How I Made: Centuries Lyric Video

An Ainsworth Industries production.
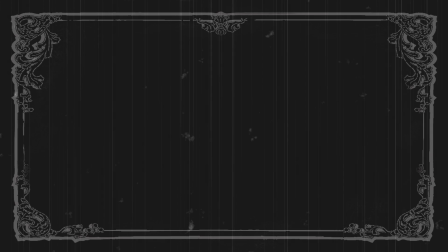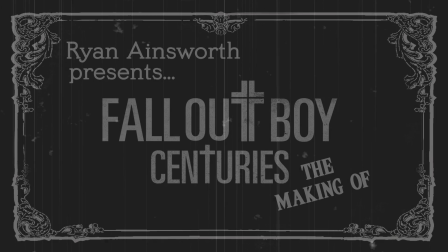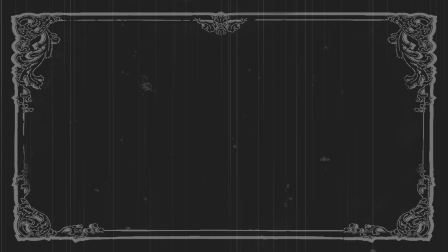25s
Salutations, I'm Brian Ainsworth, and today I shall be taking you through the splendid process of creating my lyric video.
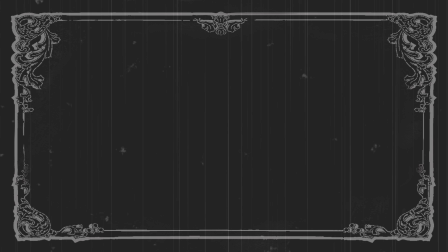31s
First of all though, this video style is a bit daft, so let's make it a little more modern.
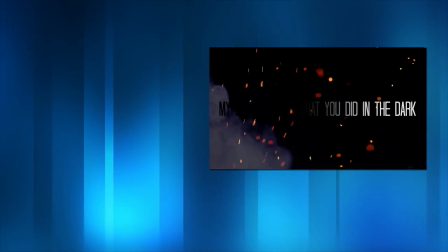37s
That's much better. So earlier this year we all made lyric videos. I really love using After Effects, so I really wanted to make another one and see if I could do better.
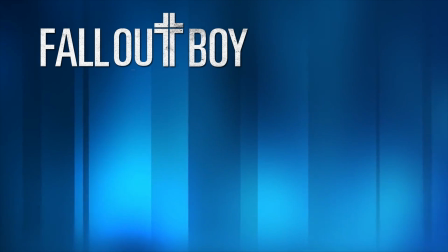45s
I wanted to wait until a new song came out though, so when Fall Out Boy released their newest single Centuries in September, I decided my moment had come.
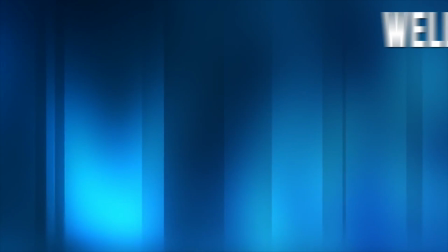52s
I think that the key to making a good lyric video is making sure that you have a well-defined style, and your style absolutely must suit the song.
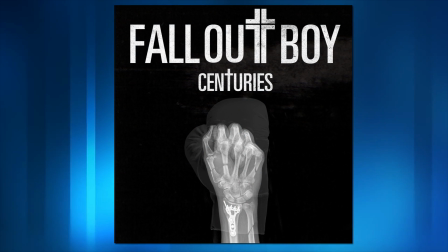61s
So this is the single cover. It's black and white and very grainy, so I wanted to replicate that feel for my lyric video.
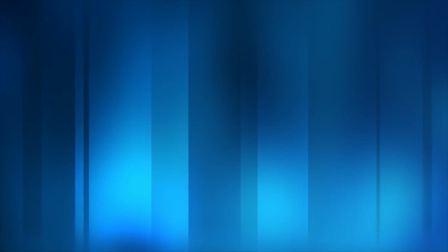66s
So I searched the internet for some background animations that I could use until I came across this.
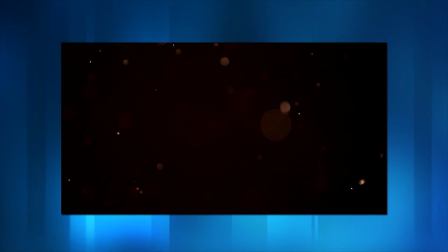71s
It's this really cool particle effect that I could manipulate to look like the single cover. I did this by applying two colour correction effects, black and white and brightness and contrast.
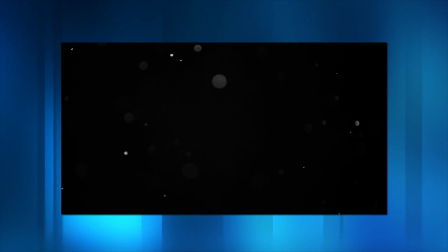82s
As you can see, simply making it black and white pretty much did it, but I wanted the particles to be a bit brighter, so I tweaked the brightness and contrast so it looks like this.
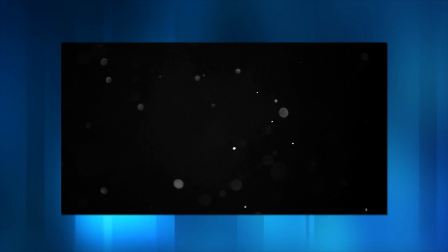91s
Now I had a background stylised the way I wanted it.
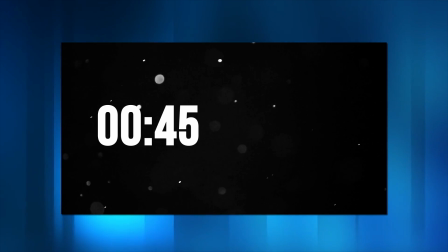94s
The only problem was that this clip was only 45 seconds long, but the song itself was almost 4 minutes.
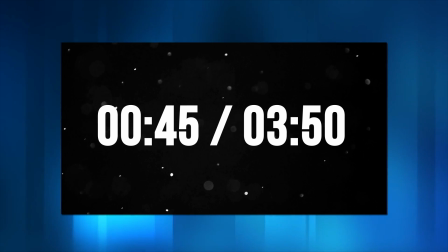100s
Luckily for me, there were also two other 45-second clips that carried on from the previous, meaning that I now had 2 minutes 15 seconds of continuous background footage. However, I still needed 1 minute 35 seconds more footage, so I came up with a clever way of filling this in.
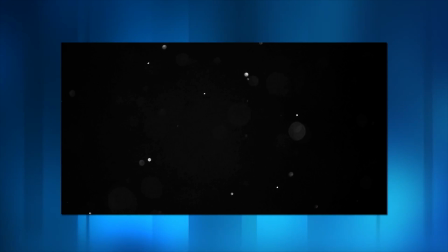116s
When I reached the end of the background footage that I had, I found a spot towards the beginning of the sequence where it looked similar.
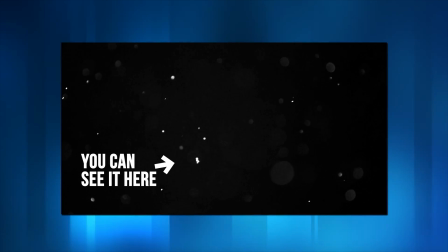122s
From there I applied a simple fade-in effect.
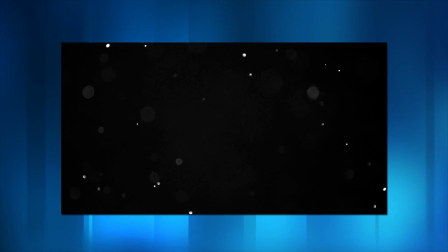125s
Whilst a simple solution, it works extremely well because the particles are fading in and out anyway, which means that this transition almost looks completely unnoticeable.
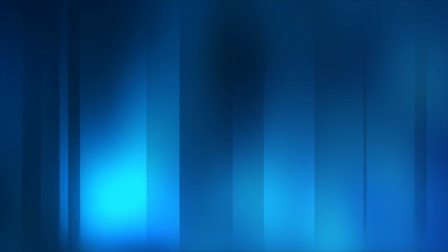134s
So, with that done, I could work on the text. Oh, and this footage was also 4K despite my final output being 1080p.
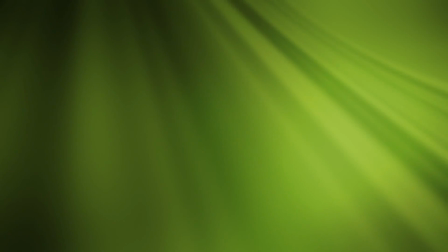142s
I'll explain later when it's relevant. The song begins with a small sample of Tom's dial-up, so I use this as a good opportunity to create my own visual intro.
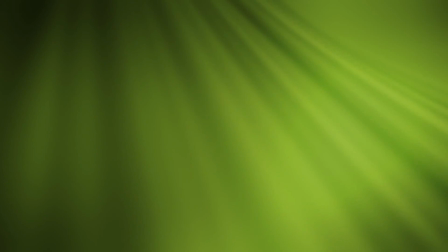150s
Here's the intro sung by Lolo.
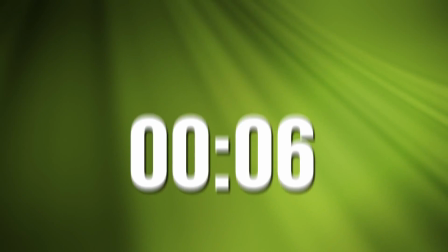157s
This section is about 6 seconds long, so I need to reveal the band name and song name in that time span.
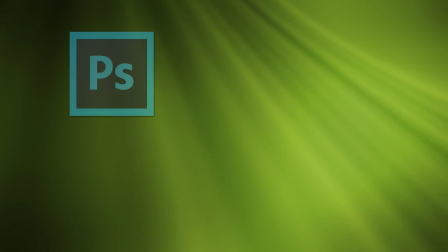162s
Easy. I took to Photoshop and started cutting up the single cover.
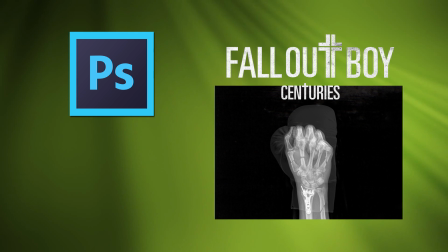166s
I created a transparent image of the band name and the song name, and also the X-ray hand, just in case I need it later.
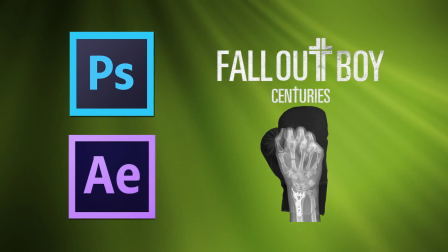173s
Then I put them in After Effects and started animating them.
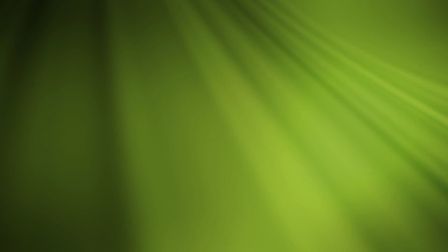176s
The way that the Tom's Down intro is sung makes it sound kind of creepy, so I decided that a slow fade in and out would work well.
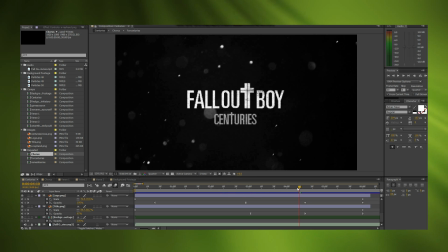183s
Let's bring back our background footage. Okay, so I've positioned both images where I wanted them and then keyframe the band name.
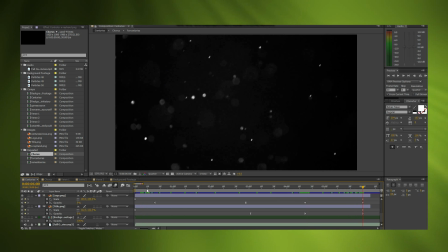190s
It starts at a scale of 0% and then 100% at 6 seconds. Next I set up fade-ins and outs so you can't actually see the logo until it's about 10% scaled, which was about half a second in.
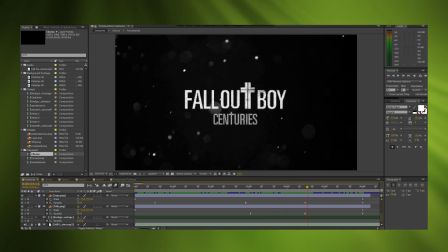202s
Again, I did the same thing with the song title at roughly 3 seconds in, so the final animation looks like this.
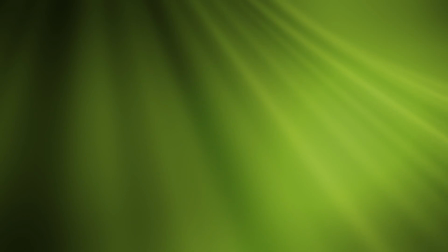213s
I was pretty happy with that, so I moved on to the proper lyrics.
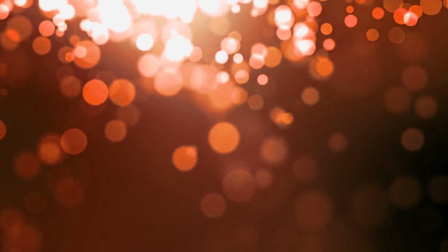218s
It's going to be very tedious for all of us if I explain how I did every single line, and I've only got about 5 minutes left, so let's get through this quickly.
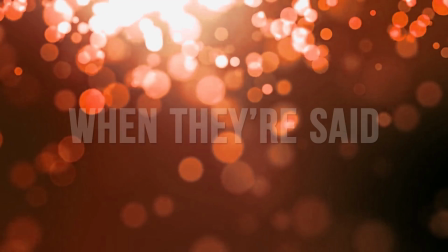226s
I animated the lines by positioning each word so I could see what it would look like at the end.
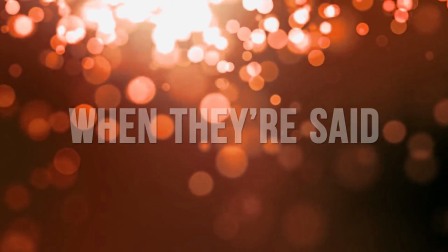230s
Then I previewed the audio in slow motion so I could make the words appear exactly when they're said.
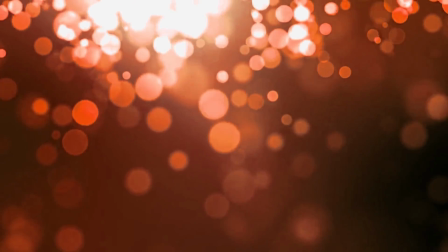235s
The song starts off by going straight into the chorus, and when listening to it I thought that each word was very punchy,
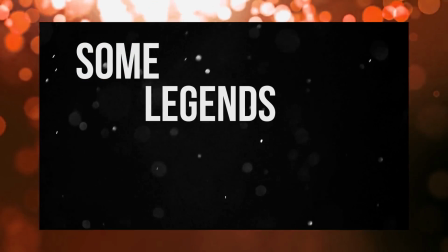241s
so I visualised this in the form of a stair-step effect, so I used this for a large part of the chorus,
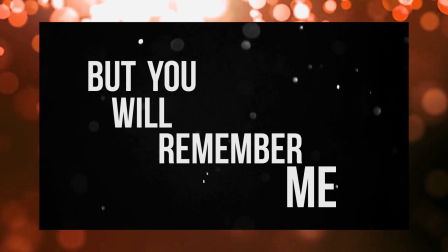246s
seen here. I don't like putting the same word on the screen twice though, so I try and find creative ways to reuse them.